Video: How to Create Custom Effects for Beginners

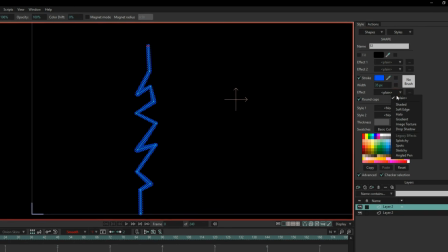Next, I select the shape, go to the Effects menu, and choose Soft Edge to blur it and give it a softer look.
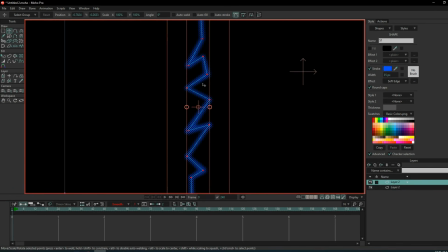Now I want the lightning line to look sharper and more visible, so I duplicate it,
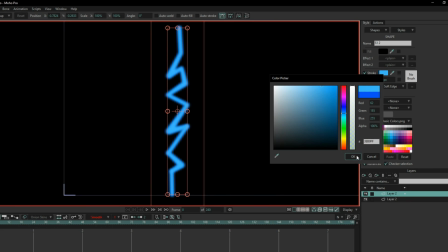change the color to a lighter blue, and make it slightly smaller to create a glowing outline.
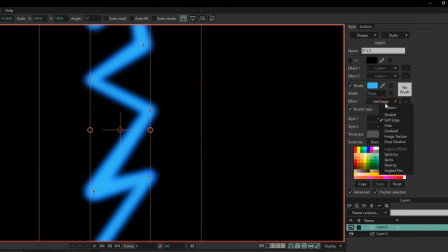Then I duplicate it again, turn off the blur effect for this copy, change the color to bright white, and make it even smaller.
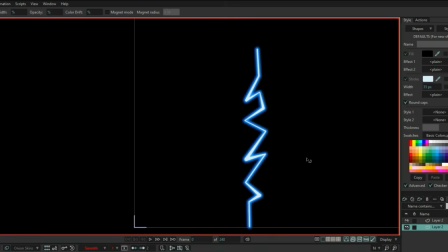And now our lightning shape is ready.
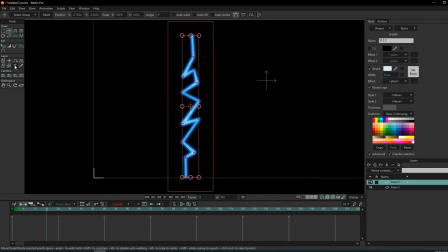I start animating from frame 18. First, I use stroke exposure to set the stroke to 0 so it's invisible.
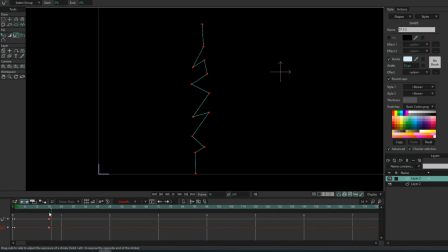Then, 2 frames later, I set it to full so the lightning appears from top to bottom. 3 frames later, I add a hold keyframe, and 2 frames after that, I set the stroke back to 0 so the lightning disappears upward.
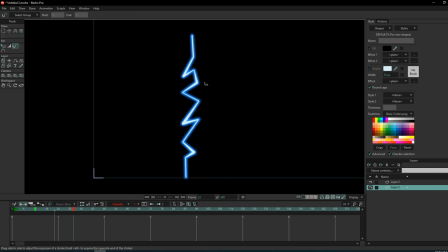Now we have a lightning bolt that strikes the ground and vanishes.
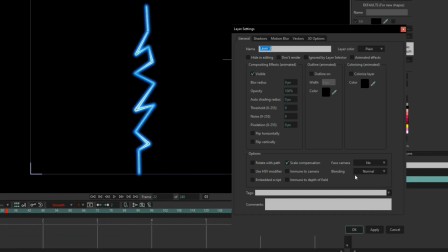To make it look better, I double-click the lightning layer, go to the vector settings, check some options, and adjust the values.
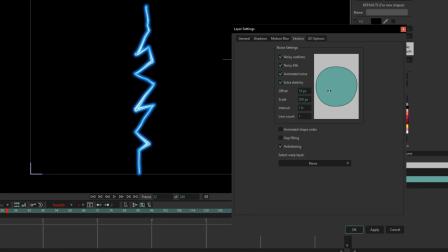This adds automatic movement to the shape, making the bolt look jagged and more realistic.
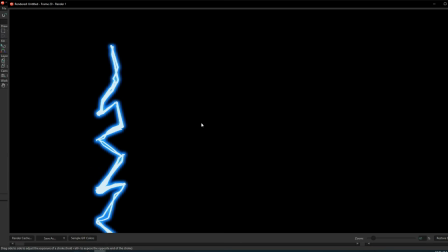Some of these changes only show up in the render preview, and in the render, you can see extra jagged lines that aren't visible in the editor.
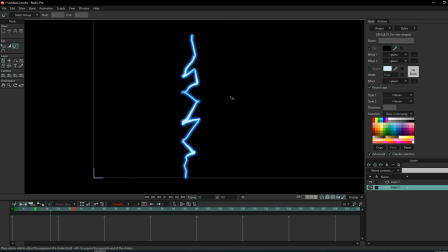So keep in mind the final result will look a bit different and better. I also move some points around for extra motion, then return them to their original position a few frames later so the shape changes when it strikes the ground.
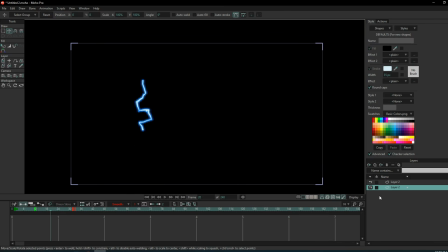The motion graphics and vector part is done, so now I'll enhance the effect with some frame-by-frame work, because like I said, this is a mixed method.
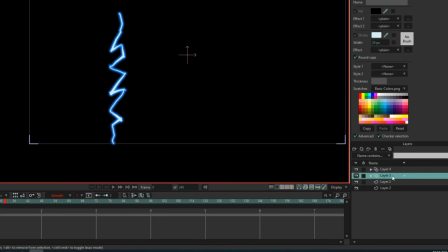I create 2 new frame-by-frame layers, then go to the frame where the lightning hits the ground.
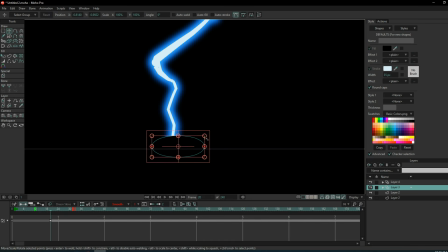I draw a glowing circular shape to show the impact. I make an oval shape, blur it, and save it. Then I copy it, make it smaller, and change its color to light blue for a glowing look.
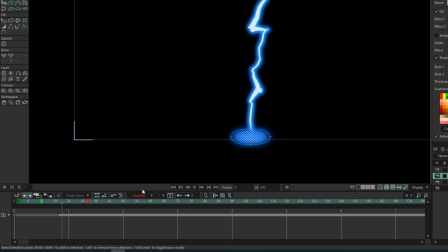I place this glow on all the frames where the lightning is hitting the ground. As the lightning moves back upward, I shrink the glow.
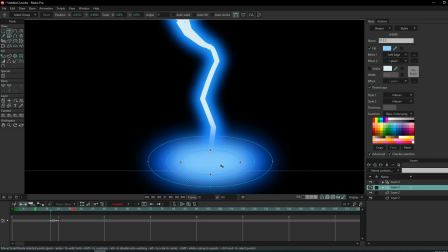To make the glow brighter, I duplicate the shape again, make it smaller, change the color to pure white, and paste it in the following frames.
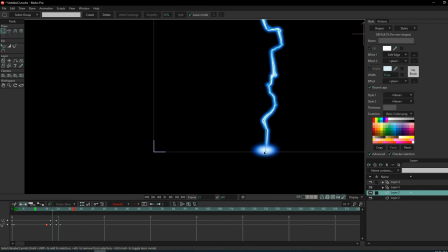Now the glow is complete.
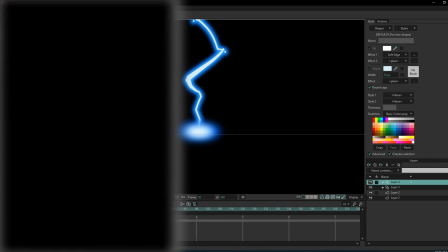The effect is almost done, but there's one last frame-by-frame part. When the lightning hits the ground, in addition to the glow, I'll add some particles flying outward.
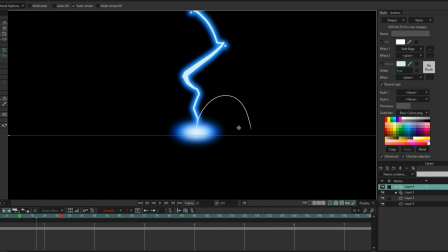First, I draw guidelines to mark the particle paths.
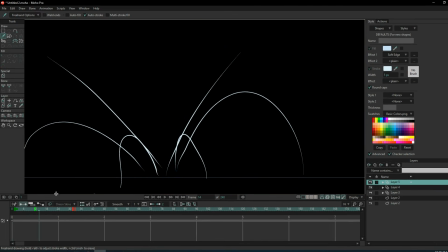Then, I create a new frame-by-frame layer and draw a few small particles popping up at the moment of impact.
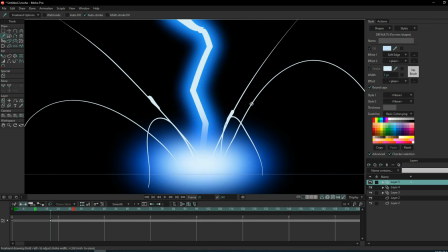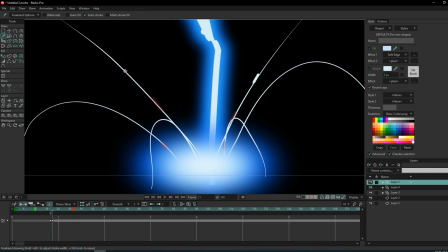Frame by frame, I animate them along the guides.
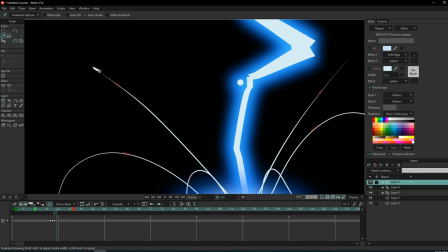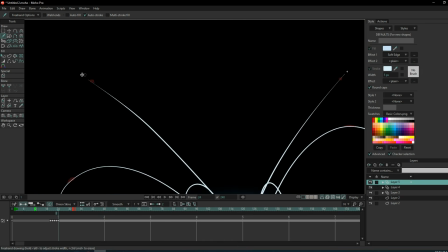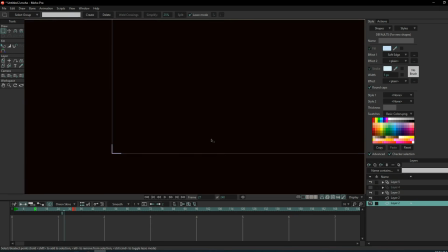The result looks good, but the particles are a bit too small. So I scale them up in some frames so they're easier to see.
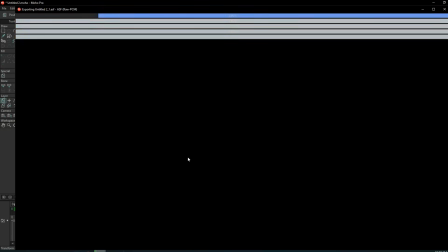Finally, I export the effect, and here's the final result.
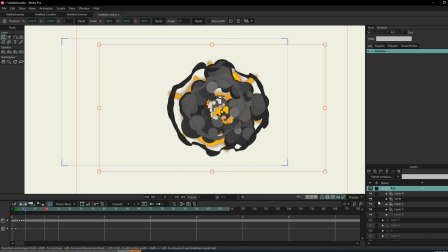In the end, making effects is easier than you think, but it does take time, both to learn and to actually create them.